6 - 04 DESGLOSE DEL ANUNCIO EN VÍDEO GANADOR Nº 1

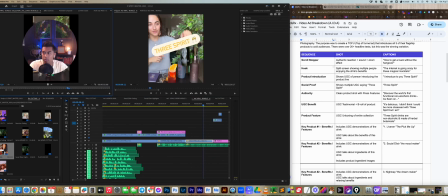[8:06]
Like this piece of content right here was really nice because she introduced the product, and I thought that was it was like a perfect placement for it.
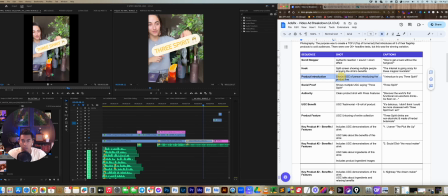[8:17]
And this is like her titles and everything too. So that puts us into the product introduction. I introduced you 3 Spirit.
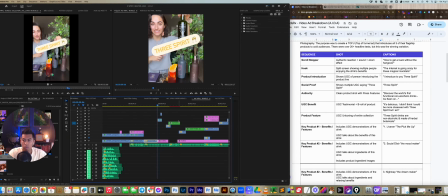[8:25]
And then what I did here is I wanted to increase the social proof and the, like, just show off that like so many people have tried this thing, and just trying to build that hype. Like, that's really what I was trying to get at, is like, okay, there's this thing. Whoa, people are reacting to it.
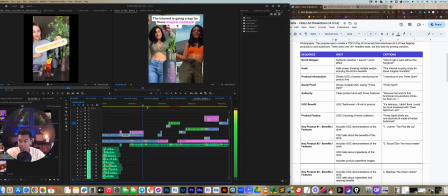[8:44]
You know, hundreds of people are like dancing for it and getting excited. And now let's introduce the product in a big way.
3 Spirit, 3 Spirit, 3 Spirit.
Boom. Okay, so there's a lot happening here.
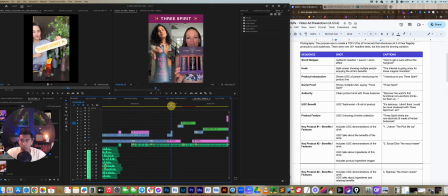[9:00]
I'm introducing the product, number 1. Okay, now I'm showing social proof. I'm having people say the name 3 Spirit all at the same time, right? It's just like extra, I don't know what you want to call it.
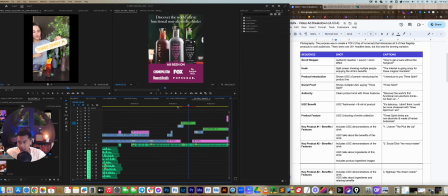[9:15]
Just 3 Spirit, 3 Spirit. So here is where I actually added their authority, right?
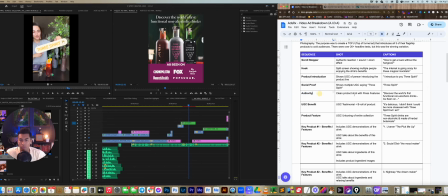[9:22]
So we go into social proof. Now I'm showing that they've been featured in other things. Like, we are just hyping the crap out of this product right now. And so I have all of these different press seals.
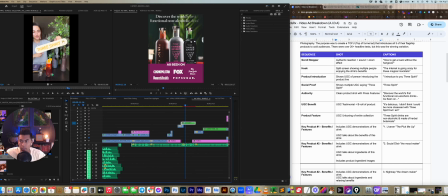[9:35]
And if you have AdsRx, you can get these logos in there real quick. So that was kind of my whole thing. All right, now we've established that this thing has social proof, has authority. Let's talk about the benefits, right?
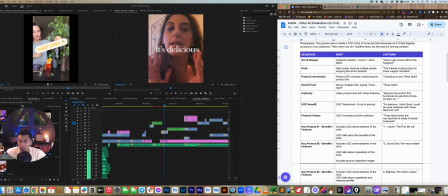[9:52]
So now we jump into the benefits, and I found that this UGC line was just a killer one.
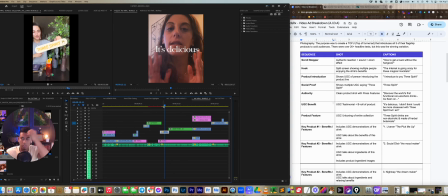[9:59]
you know, just going straight into the taste profile. Like we found out that like people love the taste of this thing, and that's one of the biggest reasons why they want to try it, or reasons why they continue to buy it as a customer.
It's delicious. I didn't think I could be more obsessed with Three Spirit, but I am.
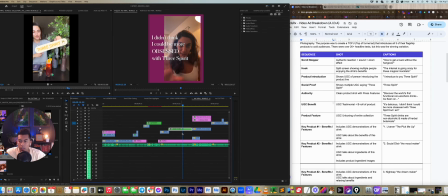[10:15]
And if you can see here, like let me just open up this nest.
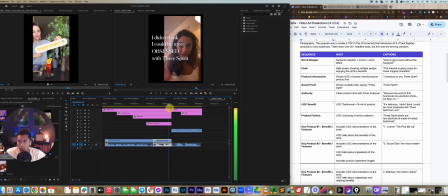[10:21]
I added these titles, Three Spirit, but I am. and I'm trying to keep the
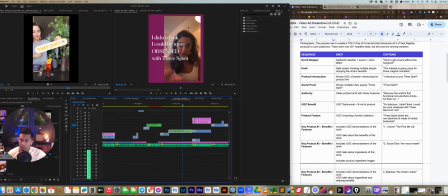[10:30]
attention going. Like I'm trying to add a cut. I'm trying to add something different every time, so that, you know, we're not getting bored. Like every 2 seconds, every 1 to 2 seconds, like I'm making a cut, or I'm changing this. Or I'm changing the scene in some way.
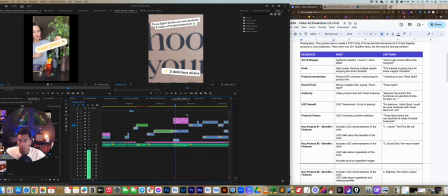[10:44] Three Spirit, but I am.
All right, so here is when I actually like talk about the product features.
All right, so Three Spirit drinks are non-alcoholic and made of herbal botanicals.
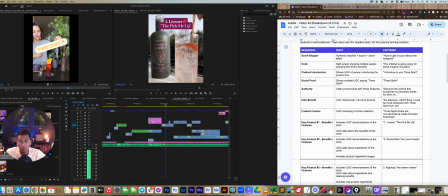[11:04]
And here's when I actually start to break down the 3 different drinks that they offer, because this ad is sending to a collection page, or I'm sorry, a bundle page, where they're trying to sell all 3 to increase their AOV.
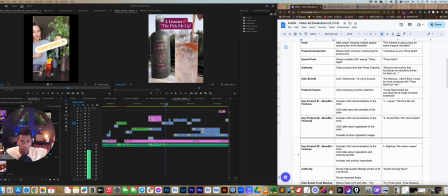[11:18]
So what I did was just, you know, product 1, product 2, product 3, and that's basically the format for the next sequence.
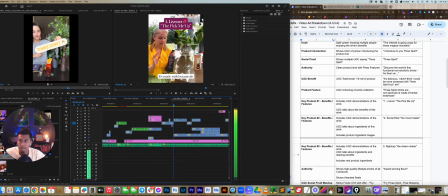[11:26] I needed a quick pick-me-up, and Livener is perfect for that. Made with botanicals that give you a natural buzz. So this one's the social elixir, and it has green tea, it has lion's mane, tulsi, some B vitamins, and it tastes really good. Calming nightcap is my favorite, made with plants like ashwagandha and valerian root that are so relaxing.
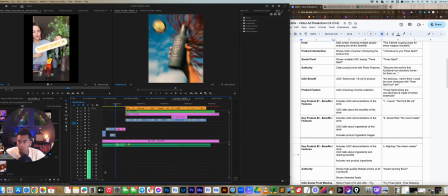[11:43] So it gives that same benefit as wine, just without the hangover.
All right, there's a lot going in there right now.
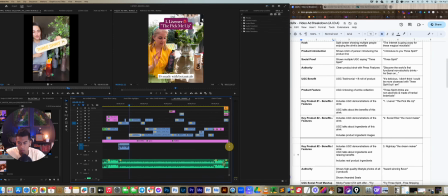[11:50]
Let me just lower this because we don't need this right now.
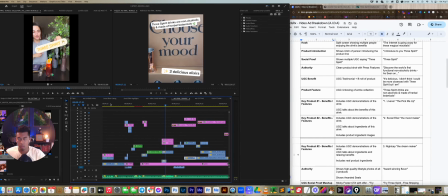[11:55]
There's definitely a lot happening, because this is where we're trying to convey the key benefits and the key features. We don't want to like throw anything in there that's not necessary information.